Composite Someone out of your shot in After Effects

Magic, right? I know. There's a little bit more doctoring that I did to this shot. For instance, I added a little bit of handheld shake. The entire rest of the film that I shot was handheld. So this shot is on a tripod, so it would stand out like a sore thumb if we didn't add handheld shake.
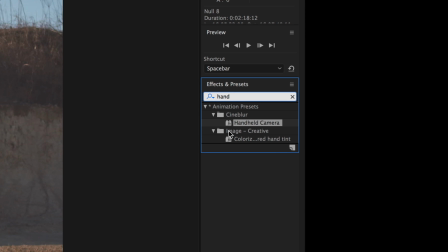(4:37)
So the way I did that was I used a preset on my website called Handheld Camera,
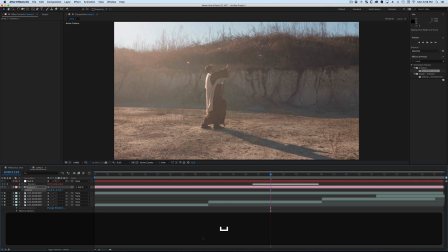(4:42)
and you just grab it, drag it onto your camera or your null object, and you're in business.
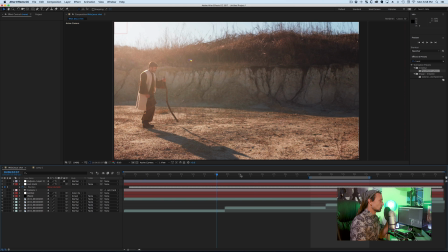(4:47)
One other effect that I did was I added this bright white light because that was kind of the whole point of the scene.
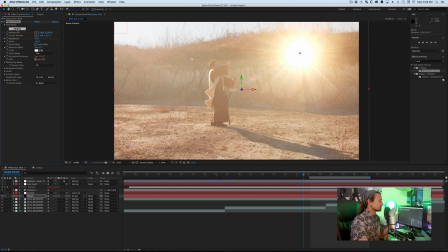(4:54)
So I used Optical Flares, which is a video copilot plugin. It's a lot of fun.
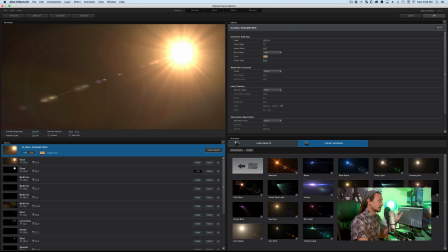(4:59)
It's basically a little flare generator that you can customize and you can do a bunch of cool stuff.
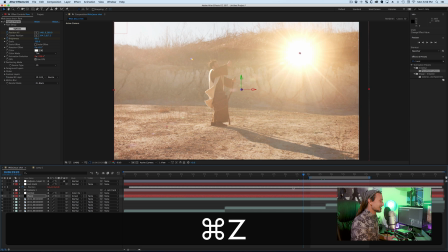(5:05)
So if I wanted it to seem like this guy was like meeting an alien, I could totally do that. And then the other layer that I added was a simple white gradient
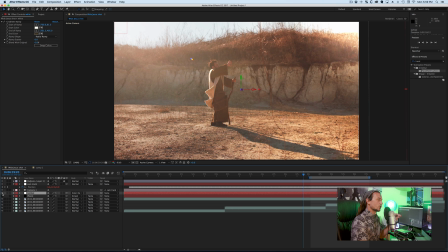(5:14)
that was just there to brighten up the ground and brighten up the grass in the back.
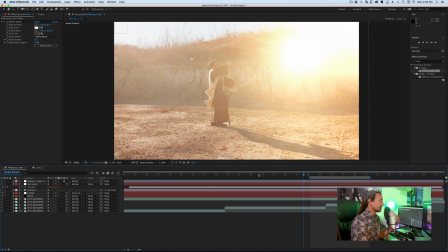(5:19)
So those two things combined, and then I moved the flare a little bit, brought it in, brought up the brightness, wiggled it just a little bit, and then, we're in business. So the basic part of that tutorial was the compositing, because compositing is why After Effects exists. So you can do little simple stuff like that. So say you were shooting like an interview or like a talking head or something where your camera's on a tripod and your actor's looking into the camera doing his job, and then in the background somebody walks across and like stops, realizes he's on camera, and then like turns around and walks out of the frame, right? What you can do as the director, you can just let it play. As long as he didn't cross behind the actor, it's going to be a very easy composite. You can literally do it in about 20 seconds in Premiere instead of After Effects. So a lot of times fixing it in post is the lesser of two evils, because if you stop the action in the camera, then you stop the momentum. You have to reset for like 10 minutes. But if you fix it in post, it's only going to take you like 30 seconds. So it's the lesser of two evils. So sometimes fixing it in post is the best option. You can actually do this in Premiere as well very fast, and here's how.
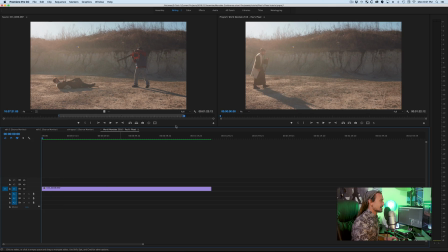(6:31)
Okay, so in Premiere, I have the exact same shot. I'm going to hold Option and duplicate it, and then I'm going to go into my effects controls,
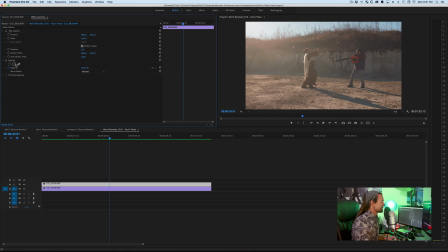(6:41)
if I bring it in right here, and I'm going to add a mask.
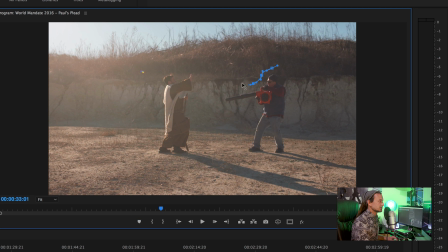(6:44)
So I'm going to click this little pen tool, and then I'm going to draw a mask just like we did earlier around Curtis, right?
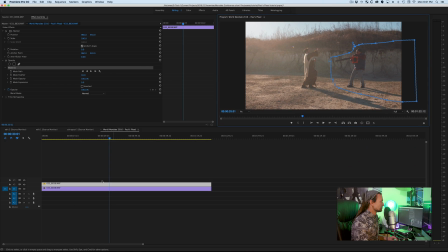(6:51)
And we're going to go way out here, something like that. So now Curtis, if we invert it, Curtis is gone, right? If we bring in our bottom layer, make sure we don't have Curtis in there, something like that.
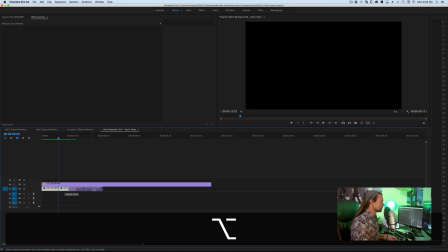(7:09)
Duplicate it, get those, duplicate it, get these, duplicate it.
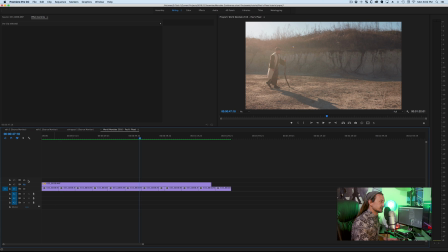(7:16)
And then in Premiere, we just did the exact same thing, right? And it took like less than a minute. So yeah, that is basic compositing in After Effects and a little bit in Premiere. It's a very simple technique that you need to learn, and it's great to have. Even if you're not a full-time visual effects person, it's great to have that technique in your back pocket. Anyways, my name is Brent Pierce. Thanks so much for watching. You guys have a fantastic day.